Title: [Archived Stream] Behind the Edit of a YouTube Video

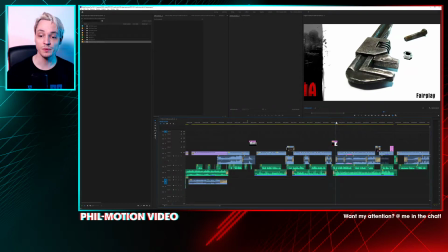And since I wanted to zoom in and wanted to have it very crisp, what did I do?
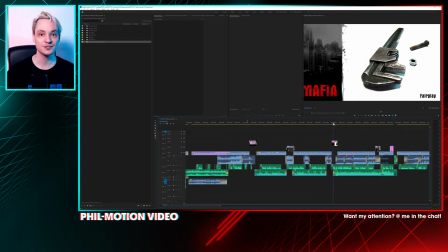Of course, with all the modding tools that I already amassed for this project, I went into the original files and extracted all those images individually, and also found out the font. By the way, the font is called Aurora, and this is what I use pretty much throughout. We will see it later.
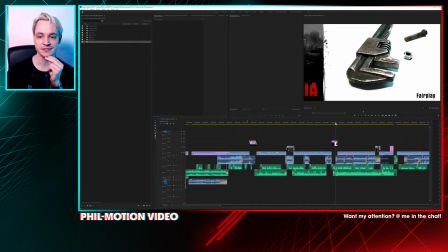So, and then I just ran also those through my AI upscaler, did some cleanups, and this is just have this thing very crisp.
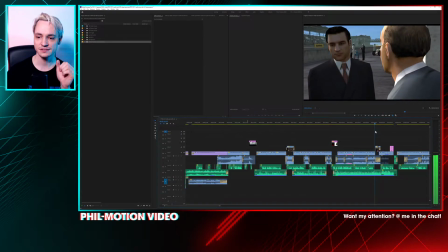So yeah, we got some more just impressions there and editing things there, and this is the next one.
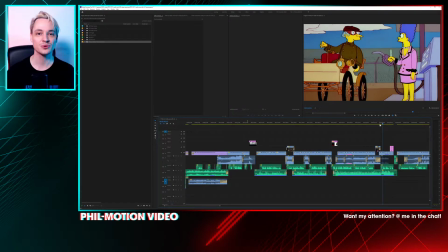This one was a running gag with my friends back in high school. where we would also always cite this version with Mr. Burns from The Simpsons, where he just
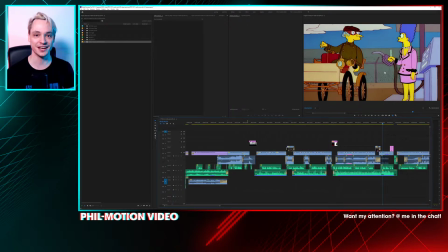drives up to this refueling station and says to Marge, "Hey you, revulcanize my tires and fill up petroleum distillate, post haste!" And we were constantly this was a running gag with us, and I thought this would be nice,
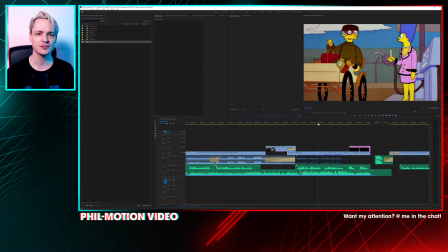and then I just put it in there, and I realized it sounded as if I was voicing Mr. Burns now, but my timing was off. So what did I do? I retimed there. This is why there are so many edit points happening there.
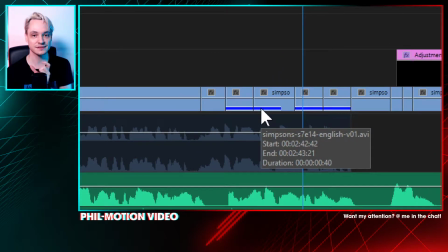This is why I retimed the original Simpsons thing to my voice line.
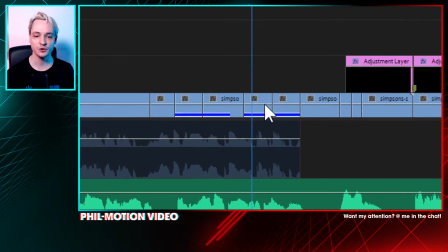And this blue bar means that those frames have already been shown in the edit.
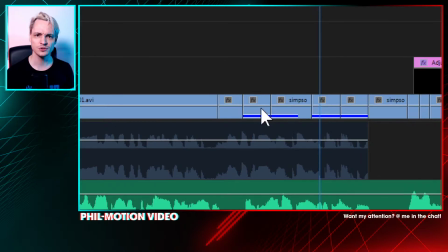This is just so you know that you're not using the same shot of something.
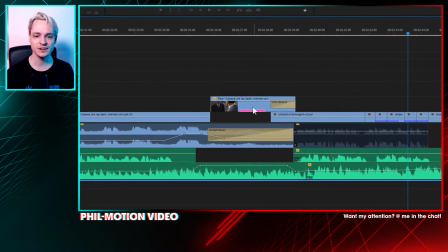And also here, so those are just indicators that somewhere in the same timeline I'm using this portion of this clip again,
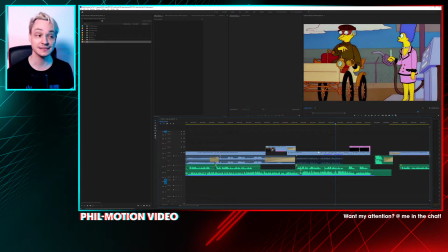which usually in scening or in movies you want to avoid. You don't want to show people the exact same frames twice, but I think for this kind of video it works.
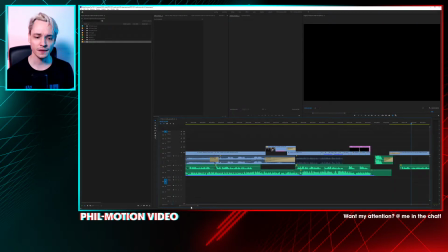So yeah, just zoomed in and music, and we got here the first mission.
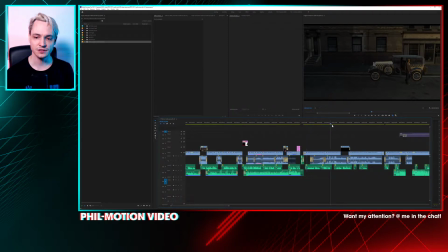Yeah, this is all not very interesting.
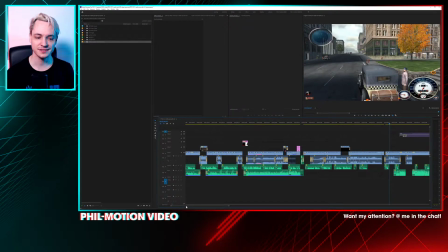Let me skip forward. When you hear something weird, this is our washing machine spinning like crazy. Okay, so VRG Lab says we're having a lag, and I'm assuming this might be due to Premiere updating my timeline, so I hope it's not too bad.
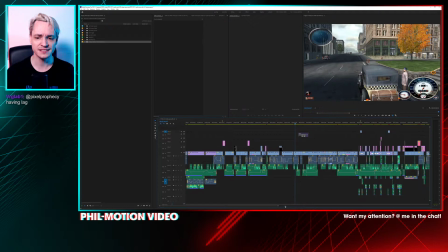You know what, I try now to view the entire timeline and then jump in where I need it, in the hopes that Premiere doesn't have to just query the frames and then drop the frames from the live stream.
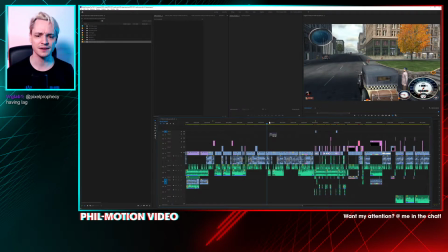So yeah, there is this one sequence where I speed up everything for the driving sequence. So this is why I'm not going into it.
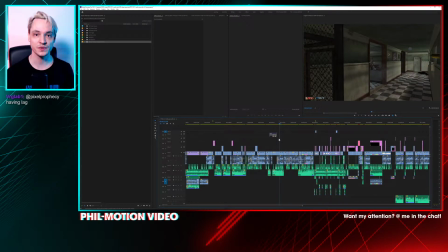I'm just jumping ahead exactly because of this problem that I'm having with MP4 files or any kind of intra-frame codec compressed, that's the word, intra-frame compressed files. So the interesting part, this is just very basic editing.
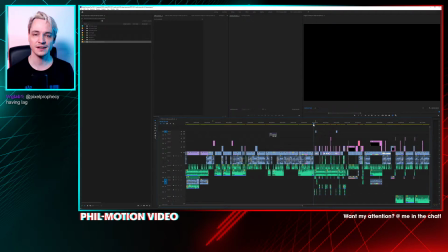The interesting part starts here with this, where I wanted to have to spoof essentially, or not spoof, to satirize the way like the shows like Top Gear or even one of our Red Bull shows are
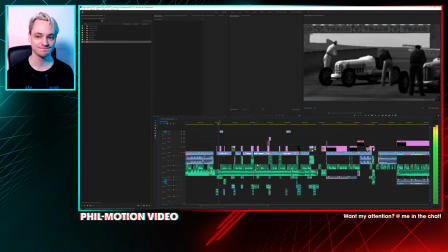presenting some things.
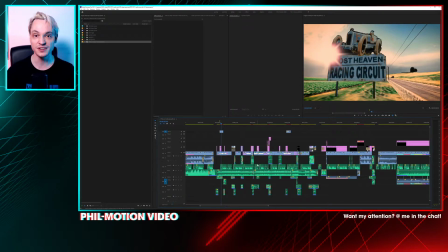This at first glance, the Lost Heaven racing circuit might seem unassuming, quaint even.
Yeah, and this entire way of talking and writing and also the editing, I really wanted to get as close as I could to all those racing shows that are just
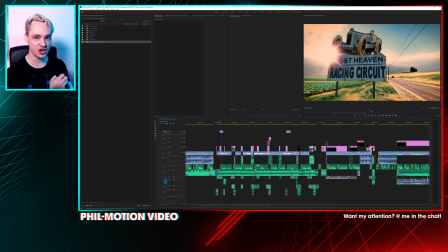so laden with testosterone and this is very manly editing and so on.
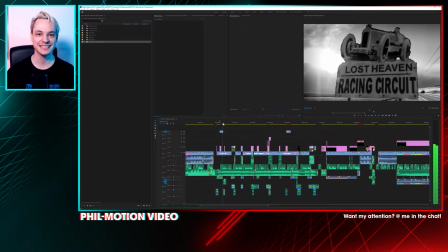Yeah, because I think it's just a bit ridiculous.
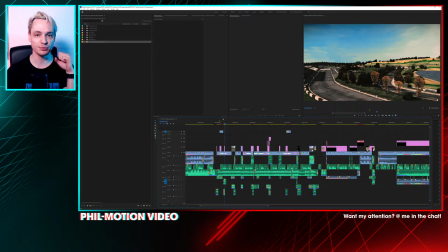And also always speed ramps and blurry transitions and drone shots of everything.
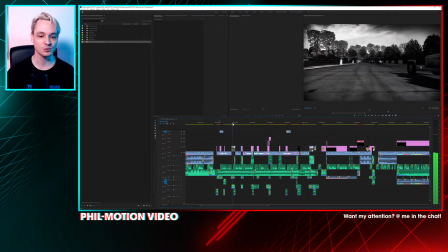And this is what I did here, and lots of color grading.